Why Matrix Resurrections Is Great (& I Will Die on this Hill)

And I could go over numerous big and small ways that the Matrix movies create a transgender metaphor, but I want to focus in on one specific interesting way that a lot of people don't talk about when it comes to the Matrix as a transgender metaphor,
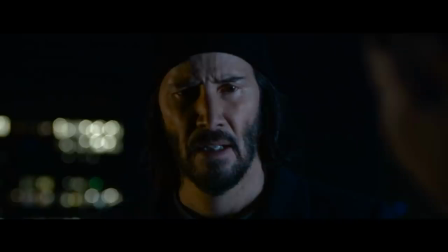and specifically because it will relate to our discussion on Resurrections. How the Matrix trilogy took the visual language and coding of transgender cinema throughout the ages and took it into the Matrix and subverted it for its own usage, and then took that and used it to make the transgender experience a much more universal,
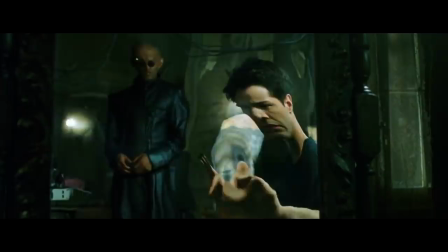relatable experience to everyone, not just for trans people. And the way that we can see that most specifically is through the use of mirrors.
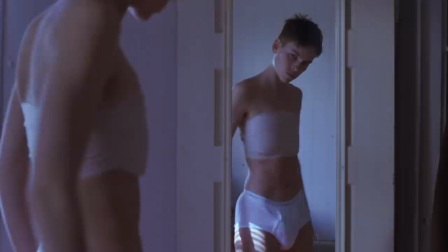In many films about transgender people, mirrors are easily one of the most common imagery used to denote a trans person studying their own body.
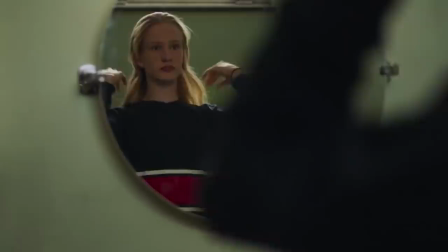In these movies, a trans person will stop and stare at themselves in the mirror, taking on the aspect of both the gazer of their own body and object of the gaze.
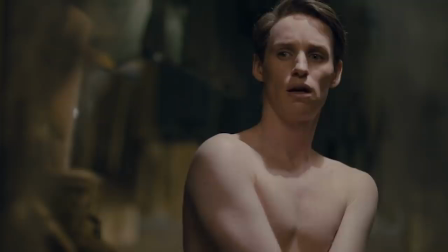In most works of cinema, the audience is assumed to not be transgender.
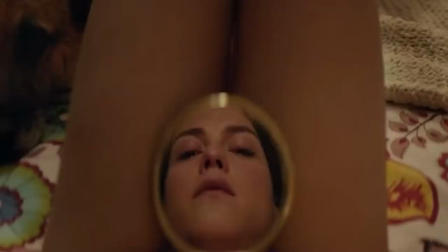So when you have a transgender protagonist in a film, they will often go and look at the mirror in order to look at themselves, to see how different, strange, or other they are. To recognize their body as something different than what they wish it to be. In a way, they become both the audience watching the movie staring at their body, and also are at the same time the thing that the audience is looking at. They become both gazer and object of the gaze. And that's why the mirror is so powerful, because it allows this relationship between being the gazer and the object of the gaze to form. This relates to a male gaze in cinema. Now, most people, when we think of the idea of the male gaze in cinema, we just think of like, ooh, look, it's women being objectified and ogled by the camera. But the male gaze in cinema is kind of a much deeper concept. It does kind of pertain to that.
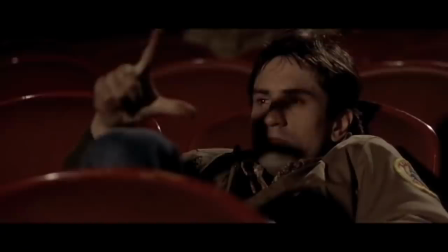But the idea of the male gaze in cinema is the idea that when a camera is being used in a movie,
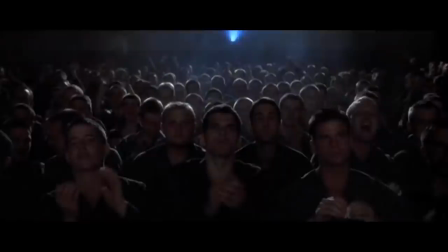it is assumed that the camera has a male viewpoint, that it is a straight male viewpoint,
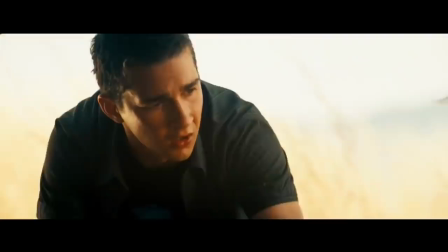to be specific. That the camera is looking at women within the world of the film as something different, as something other, as something as an object that is different from the camera's assumed viewpoint as a straight guy. So when we look at women in movies, they're supposed to be a spectacle, something different,
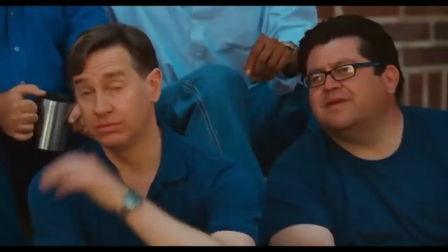something strange than what we're supposed to perceive as sort of the norm of maledom.
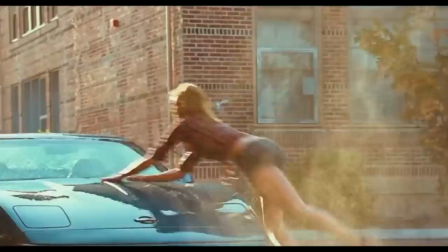This isn't necessarily to say that every woman in a movie is sexied up or has to have their boobs hang out for it to be the male gaze,
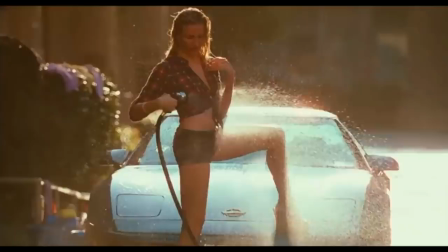but just that women are seen as other, as different. Let me give you a quick and simple example to show you what I mean when I'm talking about the male gaze.
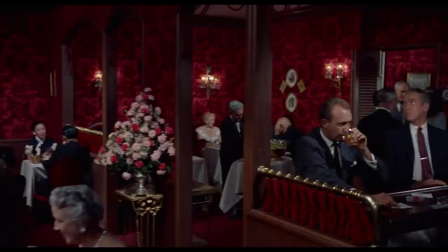Take this famous shot from Alfred Hitchcock's Vertigo. Here you have the camera honing in on James Stewart's character in the crowd. Then he looks over, and the camera follows his look,
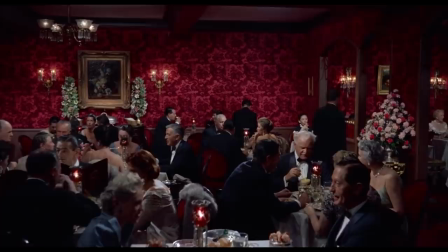and we see Kim Novak's character looking beautiful in the crowd as well. It's very simple and subtle, but look at what happened.
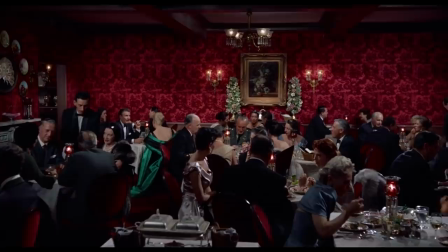Both characters are technically in the scene at the time that we enter into it with the camera.
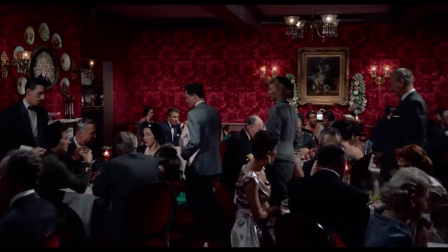But the camera finds the male character first and makes us identify and understand him as the protagonist.
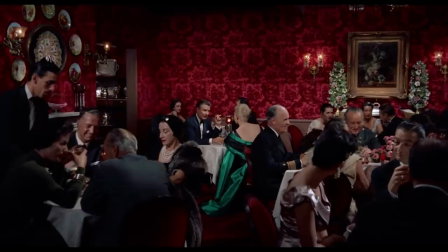Then, when he looks, the camera mimics his movement, following his lead,
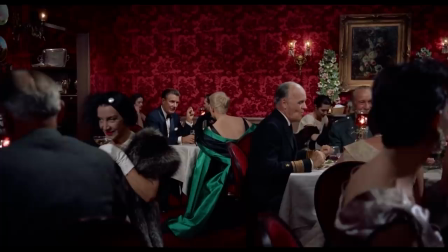associating the camera with his agency and control, his gaze.
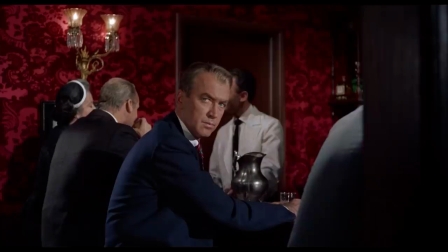So when we see Kim Novak's character, the beautiful girl, we're aligning that looking at her with his look. And so therefore she's seen as other because the camera has now been associated with the male character.
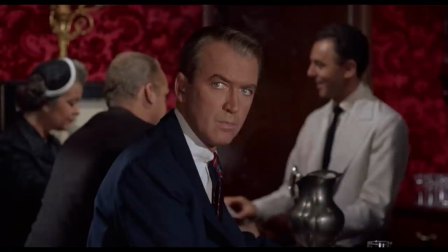So at the same time, the camera, the character, and now the audience sees a girl as something other,
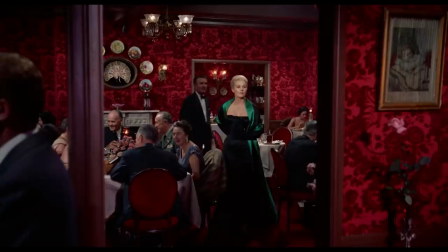different, because we've now aligned ourselves with James Stewart, the male character.
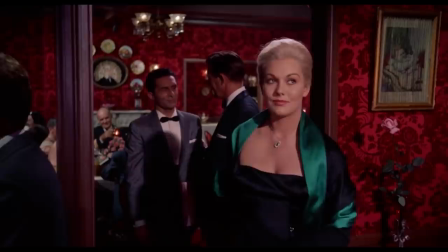Kim Novak's character isn't overly sexualized in the scene. That's not what I'm talking about with the male gaze. It can be part of that.
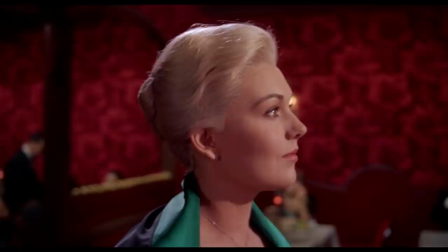But it's when the camera, the character, and the audience are all assumed to align with a straight male viewpoint.
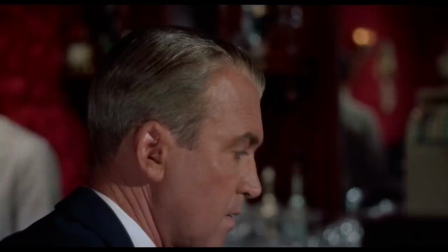This isn't vilifying that identity. This isn't saying straight men are awful.